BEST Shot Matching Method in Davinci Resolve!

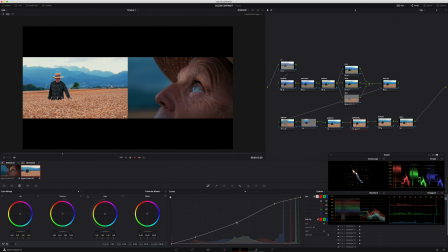And let's see, that's pulling it closer. That makes sense. And again, they're not going to match up perfectly because this one's shot, I would assume, in blue hour. The sun's already set. This one, the sun's still relatively high. I would say it hasn't quite gone behind this mountain range back there.
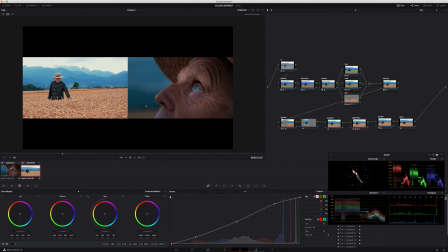So let's go ahead and one thing we can do to help put these in the same world. Okay, so now we're hopping back into this gradient node, which I promised to be getting back to.
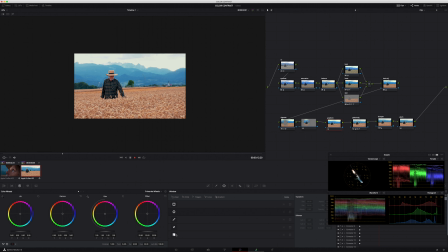Here's what I'm going to use to really manipulate the exposure of the image. So we're going to take this here, going to flip it, add some softening. Let's see what we're looking at. That's pretty good. Now we're going to go into our curves, grab a point somewhere in the middle, probably a little bit higher, and pull back on that.
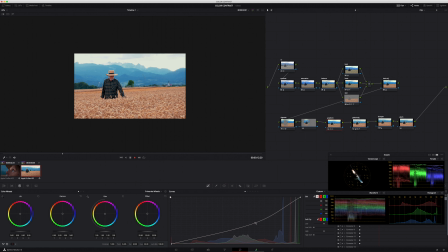And that's going to, yeah, I like what that's doing. So that's just kind of taking some of the sting off of that field here. And sometimes, I mean, just for creative decision, it's okay to push that beyond what would look real.
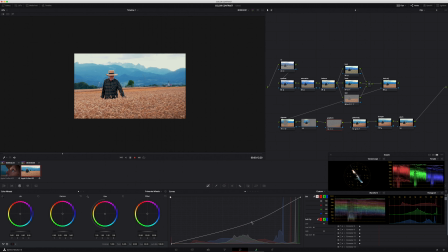So we could tweak this and make it look like it's 100% natural, or we could just go all the way in the other direction and make it look almost fake. So that's really up to creative discretion. At this point, let's look at our two images.
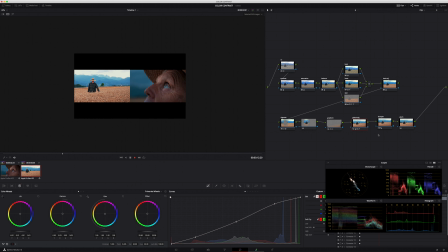I'd say this one is still a little bit hot, so we'll go into our gamma, pull it down some, gain up, lift up, gamma down. And yeah, I mean the mountain range, honestly, I don't know why it's so zoomed out.
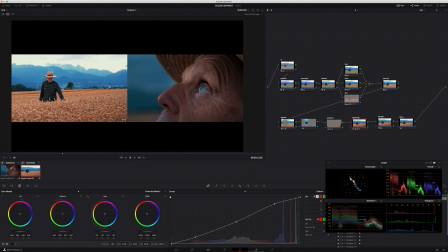The mountain range in the back here is probably sitting around the same exposure, at least as far as it should be. We can still continue tweaking that hue a little more. We'll push that blue a little more cyan, and then pull back some on the saturation.
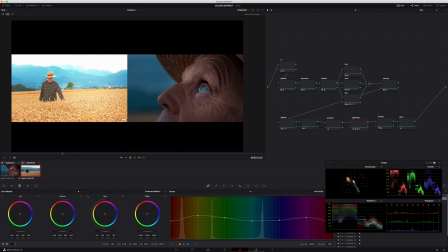So yeah, that was pretty good. Now compared to what it was, which was here, I would say, that's a much more realistic,
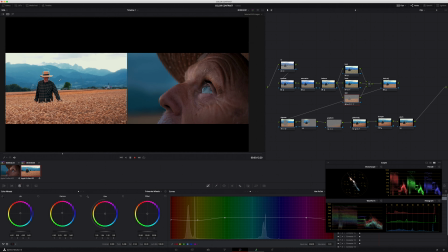transition from image to image. One thing I would fix is like his skin is for some reason just super saturated here.
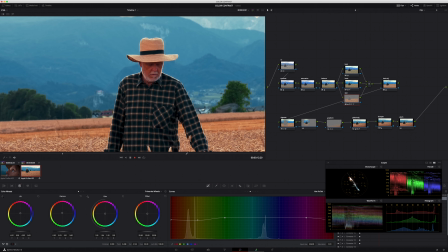There's a couple ways to fix that. We'll just go into that skin node. We'll take our hue versus sat and we'll pull some of that red out, and that fixed it up.
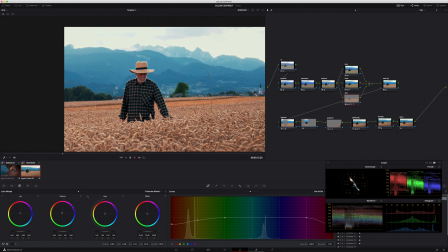Yeah.
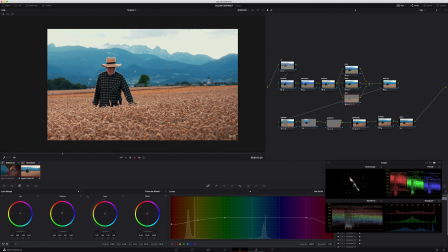So now, yeah, I would say, I mean, we're doing all we can to recover those highlights and it still looks natural.
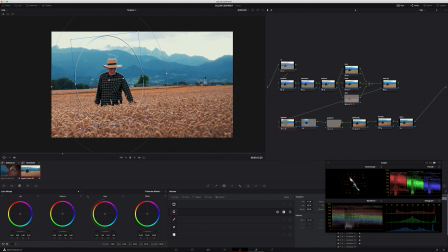If you wanted to, you could take this vignette that we had saved from the previous one. We could make it much bigger.
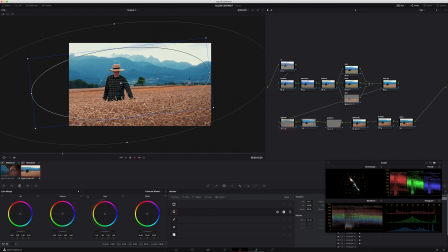Let's see here. Soften it out a little bit more. Now, we'll pull this down slightly. Sorry, we're in the wrong node. Back in here, we'll pull this down to give it more of a vignette.
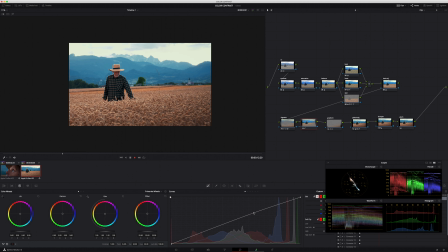It's looking pretty good. And then let's bring him back up some in the outside node. Yeah, I like that. So this is a 3 windows we made for our gradient, really just shaping the light of this image. And honestly, I really like that a lot. That's disabled and back on here.
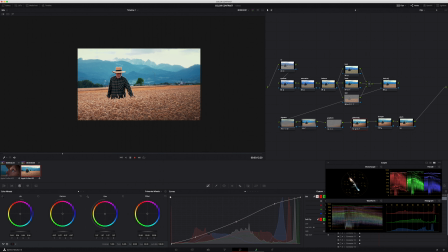It really brings a lot of pop to the image, and that actually also lets us bring down the gamma some more in the final node,
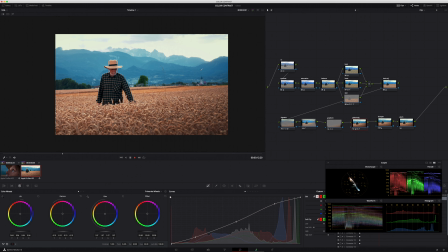that global adjustments node. Okay, so just like that, we have created a look, this look, applied it to this shot, and fixed it, made it look the same. We didn't really adjust the look that we built. We just made sure that the images were balanced to start with. So for example, if we took our balance node and we highlighted it from here,
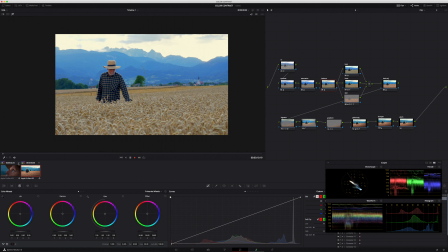this is the balanced image of the second shot, and this is the balanced image of the first shot.
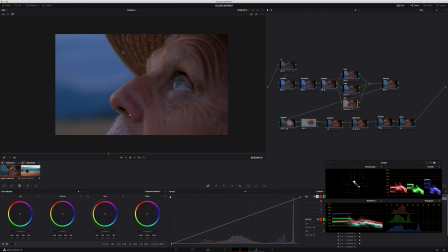So exposure wise, the majority of the image, the subject of the image, is sitting where it should be. And that's that.
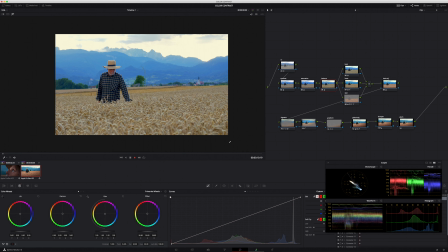That's a good way to go back and make sure that your image is balanced and that the shots are going to match well. So looking at them two again, put them in split screen,
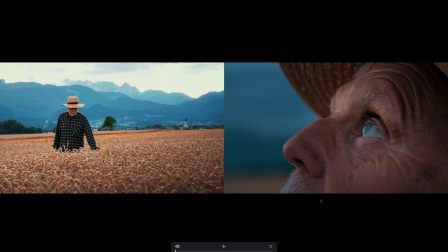and let's go full cinema viewer here. Yeah, I mean, I would say these shots fall pretty much in the same. They should belong next to each other. Maybe we could just improve by making the crop look a little more magenta, but I don't mind the way it sits.
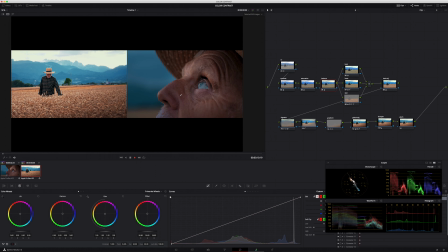So that is it for me, guys.